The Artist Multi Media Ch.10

In 2011, Michael Hazanovich directed The Artist, a moving comedy and romance about the history of film between 1927 and 1932, and how it has progressed over the years from silent films to talkies.
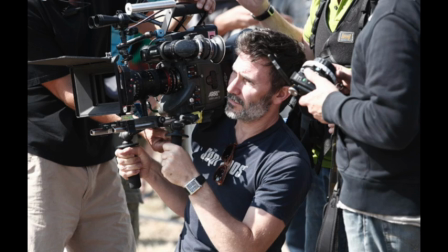(0:15)
The study of film history has four basic approaches: the aesthetic approach, the technological approach, the economic approach, and the social history approach.
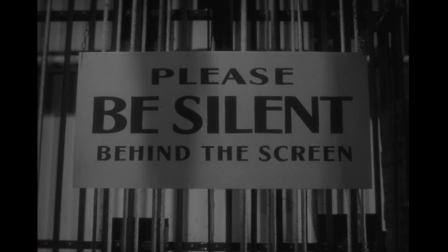(0:23)
The aesthetic approach looks at the films themselves and evaluates them on the influence of the film and the artistic significance.
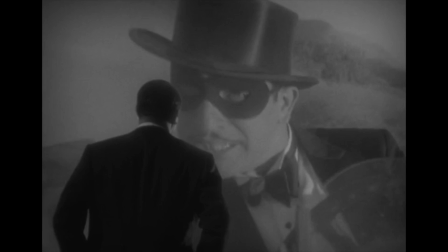(0:29)
The technological approach is the look into the advancements in technique and the material used to make the film over time.
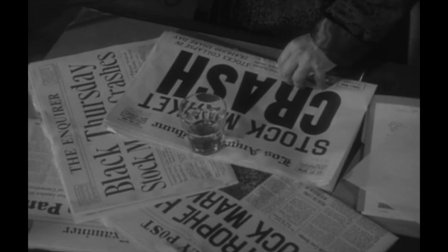(0:34)
The economic approach is the background and economic history at the time of the film being made and how the historical period of the film affected the way it was made.
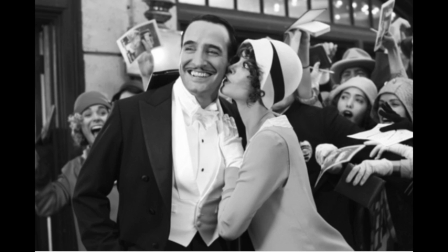(0:42)
And finally, the social history approach is how society and culture influence the film, or the other way around, how the film influenced society. The approach I will be focusing on is the technological approach.
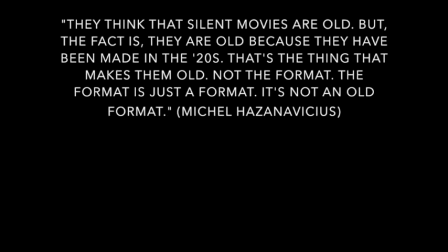(0:54)
In an interview with Collider, the director, Michael Hazanovich, stated that they think that silent movies are old, but the fact is they are old because they have been made in the 20s. That's the thing that makes them old, not the format. The format is just a format. It's not an old format.
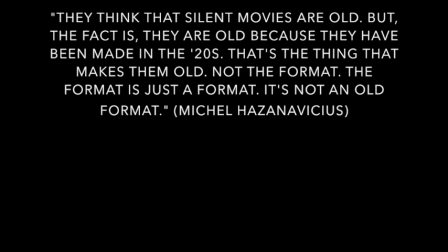(1:08)
He states that they didn't use old cameras when making the film and that it wouldn't have made sense to use something that old since technology has advanced so far.
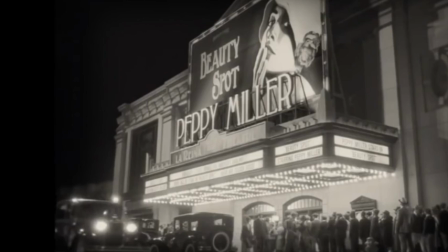(1:16)
When talking about using new technology, he says when he walks out of the cinema and goes down the street and there's a line and they're all waiting to see Beauty Spot.
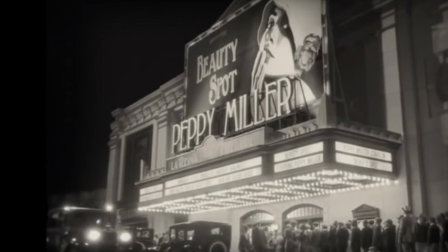(1:23)
When there's a shot like this, it would be stupid to use an old camera, an old crane. It would take hours.
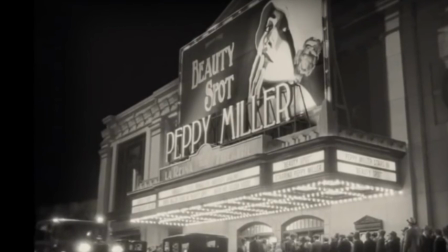(1:29)
Now we do it with remote control. The technician was really good. It's not an easy shot to do, but with a modern crane you get time and quality.
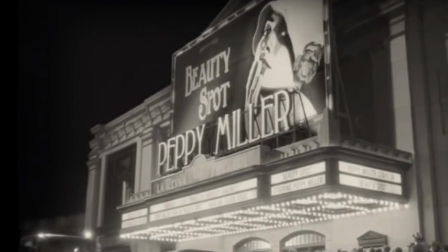(1:37)
The advancements of the techniques in film have made the process of making a film much easier,
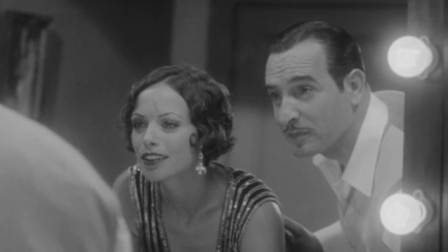(1:43)
and now people save time and money and get some extra quality in there as well. In the film, sound is used as a narrative to move the plot forward and let the audience know what is happening.
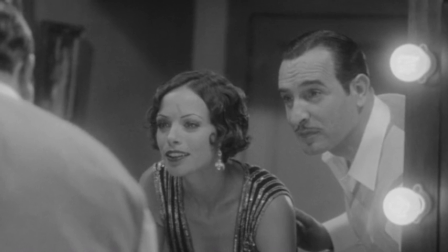(1:52)
When there is an intense scene where people are mad, the music picks up tempo and there are more cymbal crashes.
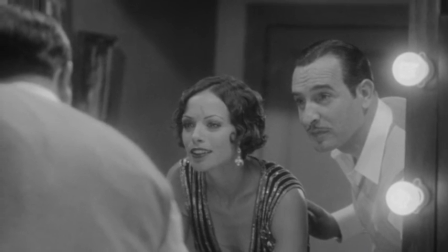(1:58)
The music becomes less sweet and light and more dramatic. When Peppy and George are having their flirting scenes, the music is light and pleasant to the ear.
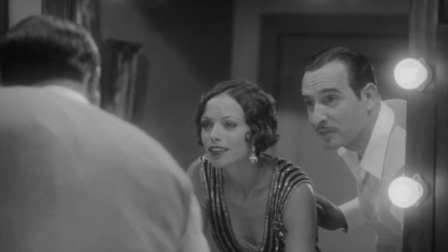(2:05)
This sound tells the audience what kinds of emotions the actors are feeling, even if the audience can't understand the French slides in the film that sometimes tell the dialogue.
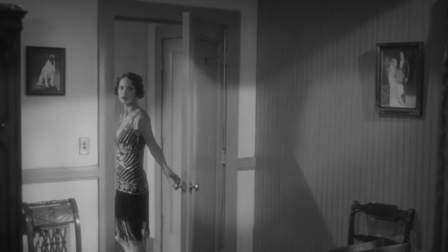(2:13)
They can still understand what is happening because of the music. There are also some points when the music stops altogether, and that raises the audience's attention.
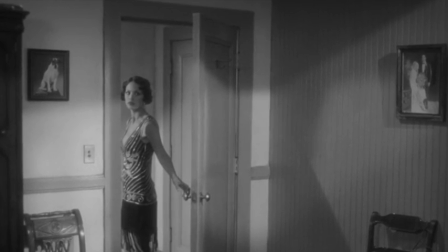(2:21)
When Peppy left George's dressing room, she turned around and looked at him, and the music stopped. This shows pivotal parts in the film, and really makes the viewer pay attention.
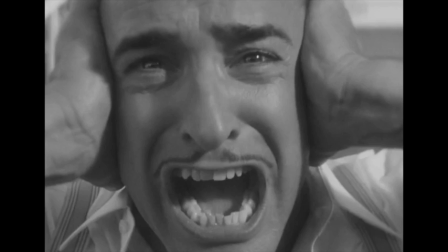(2:29)
In the same way, the sound is used to show shifts in reality. When George is having a nightmare, there is no soundtrack, but instead you can hear all the sounds in his world, like a cup cleaning on the table or the woman laughing outside. The sound is to portray a shift in reality, a nightmare, and as soon as George wakes up, the sound goes back to a soundtrack, which shows that he isn't dreaming anymore.
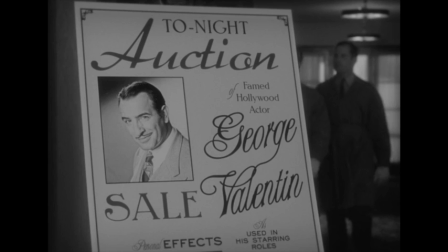(2:49)
Although sound isn't the only narrative in the film, the camera is too. For example, during the auction scene, the camera shifts from the auctioneer to the woman's gloved hand that is being raised.
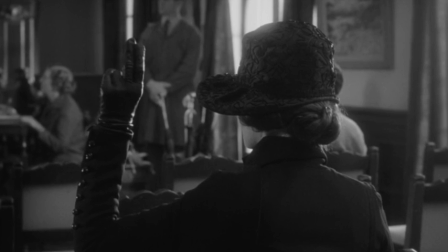(2:58)
The camera told the story in this way to make it seem like it was Peppy's gloved hand. The camera is the narrator in this way because it tells the story through what the lens wants you to see.
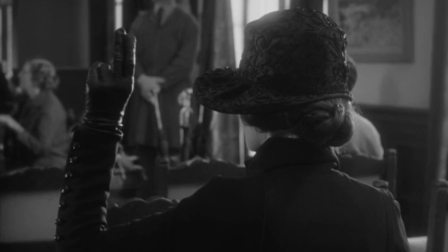(3:06)
And when the camera finally reveals the woman is not Peppy, then the audience will know also.
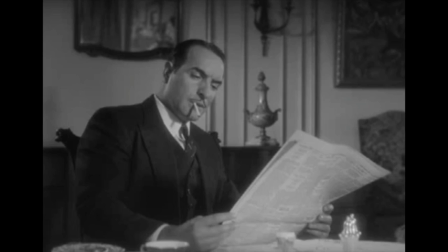(3:11)
This film was a very interesting one for me. I had never seen a silent film before and I quite enjoyed it. During the film, I kept on noticing references to other films within The Artist. The reference that really caught my eye was the dinner scene with George and his wife and how it reminded me of Citizen Kane.
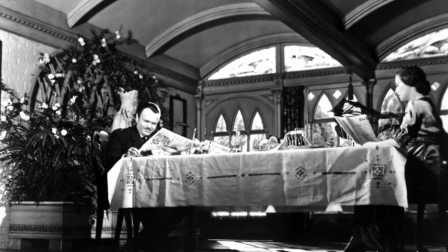(3:24)
The Artist shows the time passing by at the dinner table by them going back and forth from each other in different outfits, all the while the wife getting increasingly more annoyed.
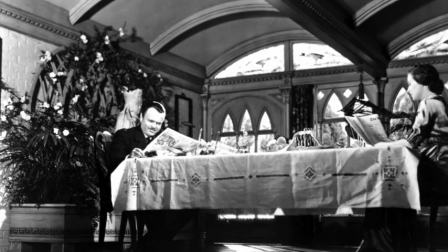(3:32)
By the end of the reference, she is drawing on the newspaper with George's face on it. This is almost exactly what happened in Citizen Kane.
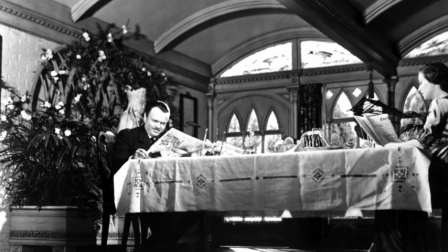(3:40)
I then researched what other references could be in the film, and I was surprised how many there were. The film references The Mark of Zorro, Singing in the Rain, and Vertigo.
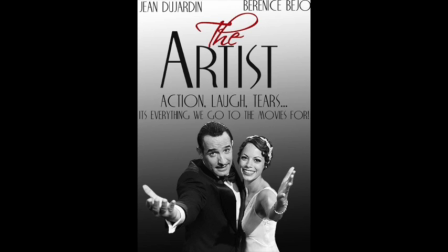(3:48)
According to an Atlantic article, this shows how much the artist focused on the history of film by referencing all these older films.